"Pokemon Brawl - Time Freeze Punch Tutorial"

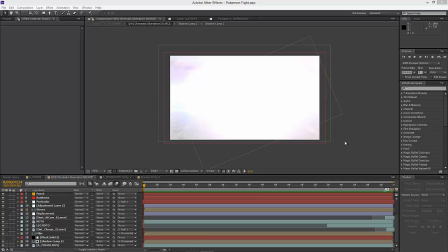Hey guys, welcome to a rare Warilaski tutorial. We don't do these enough.
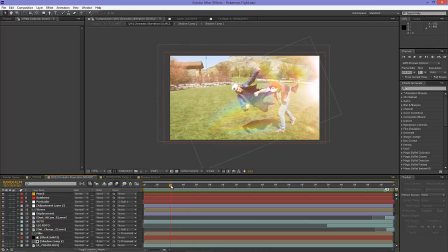A lot of times we put them on the back burner because we just want to jump on to the next project, but we figure that we're gonna try and pull a few more of these through for you guys here. This one right here is the effect in our Pokemon Brawl video, where I just decked Mike and we've got him floating across the air,
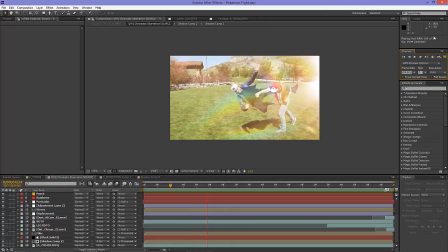horizontal, and then you just come in with a nice little elbow strike. So it's almost like time has frozen and we're seeing this moment, but then there's the surprise that, oh, this guy can still move because he's super fast or something.
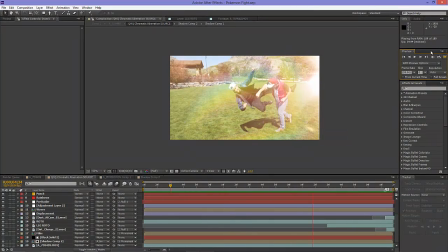And it's definitely inspired by a very anime look. And that's what we were going for. So you'll see elements like the crazy flares that just don't really make sense, and the streaks coming across, just, you know, a lot of it, and it's very bright, very kind of anime sort of feel.
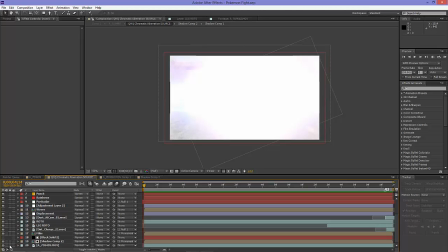So I'm going to break this down here for you guys. One of the things we did on this video was we didn't lock down any cameras.
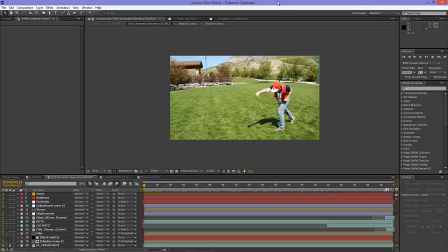Normally we will lock down cameras. That's sort of, I don't know, it usually saves a step, or at least up till now we've locked down cameras. But one of the things that we found is that kind of lends towards a less dynamic kind of style. And sometimes it's like, nah, instead of showing this thing all the way through, we're going to cut to this, then cut to this, instead of moving the camera to that.
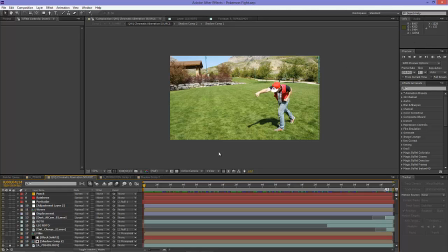That way both effects can be locked down and it's going to be easier to pull off. But it's much more interesting to see, and it's not really actually that hard to track. Especially like this is not even really camera movement. What we're doing here is preserving the natural camera shake that you could see.
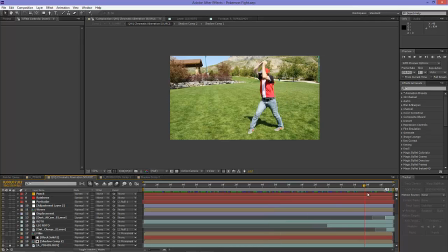And by preserving that, we're kind of lending a little more realism to it, because if you lock down a shot, you usually reintroduce a little bit of camera shake, and that just never quite looks as real as an actual camera moving around.
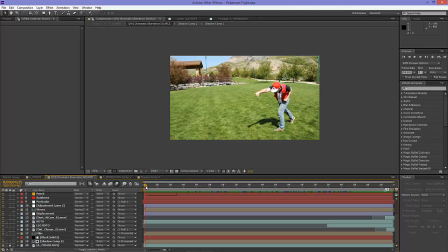So we had this first shot, and we just basically pulled it off by having me fake the slow motion, and we shoot all our fight scenes at 60 frames per second. That allows us to do speed ramps that aren't noticeable. But it also allows us to slow down footage if we have to make something seem like it's more still.
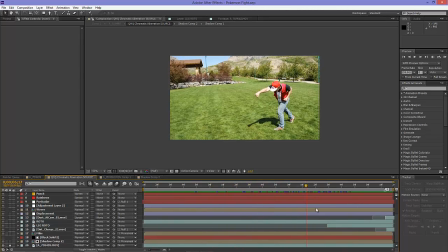So we have me, and I go up and into the elbow strike like Mike was there. Now, it was a very sunny day, so a few of the challenges we had with this shot was dealing with shadows and dealing with Mike intersecting me here, and that my shadow was going to have to go on top of him.
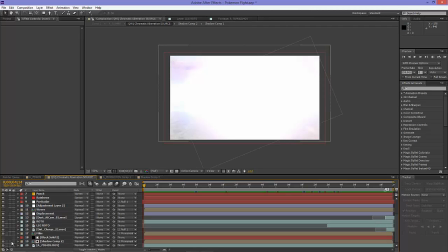Now you're going to see we didn't really do that in the end, and you're going to see why. So we combine that.
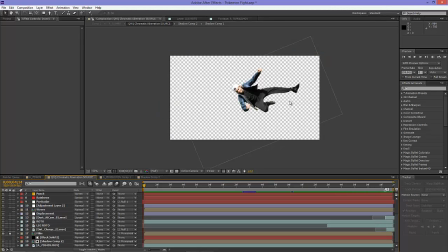That's at the very bottom. We throw in this freeze frame that we had of Mike.
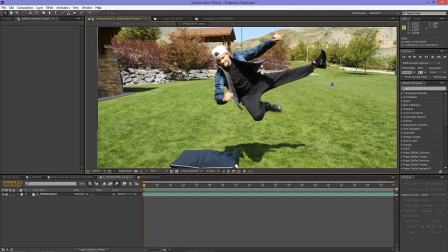What we did was we brought out our crash pad, and we just had Mike jump out a few times and land on it as horizontal as we could get him.
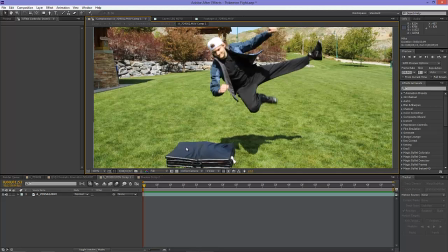Now that's really hard to do because these aren't legit crash pads. These are like exercise mats that we picked up for pretty cheap.
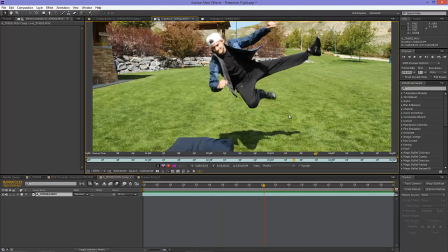And, you know, scrubbed through the footage and just found a spot where Mike was pretty horizontal.
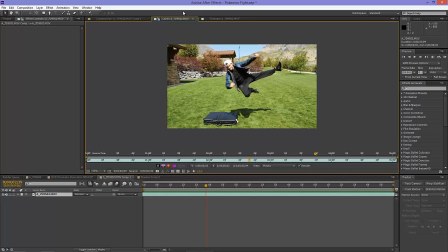The actual clip,
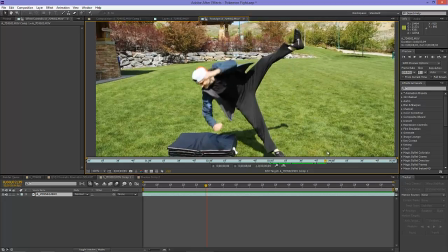this was about the best part of it, but he just kind of was standing there, just jumped, and so we found the part that looked the most like his head was turning away,
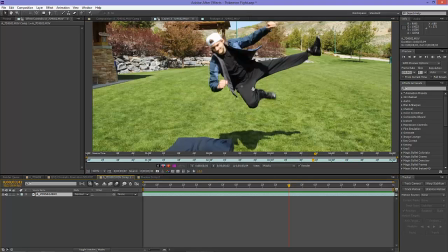like he'd been punched. So we come in here, so we have that here, just we freeze frame it, so we right click the footage and we go to time,
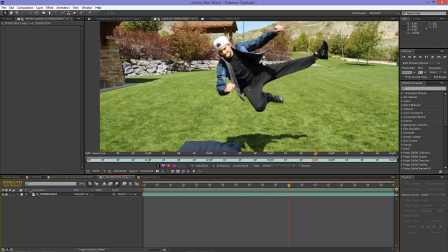and then freeze frame, and it'll freeze frame that in that comp. You bring that in here,
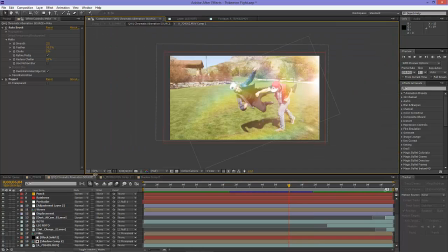and what that allows us to do is cut Mike out and throw a little bit of puppet tool animation on Mike. So I use Roto Brush because it's quick and dirty, and just threw puppet tool on and found a few key anchors
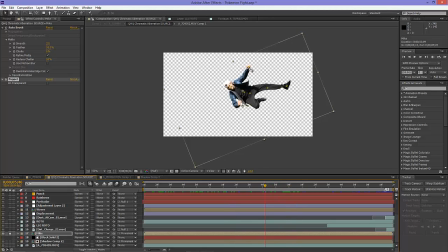in his body, and just slowly you'll see there's a little bit of movement with his hand up here and with his legs almost kind of like they're bending, but then you'll see a lot of movement once he gets elbowed and knocked down to the ground.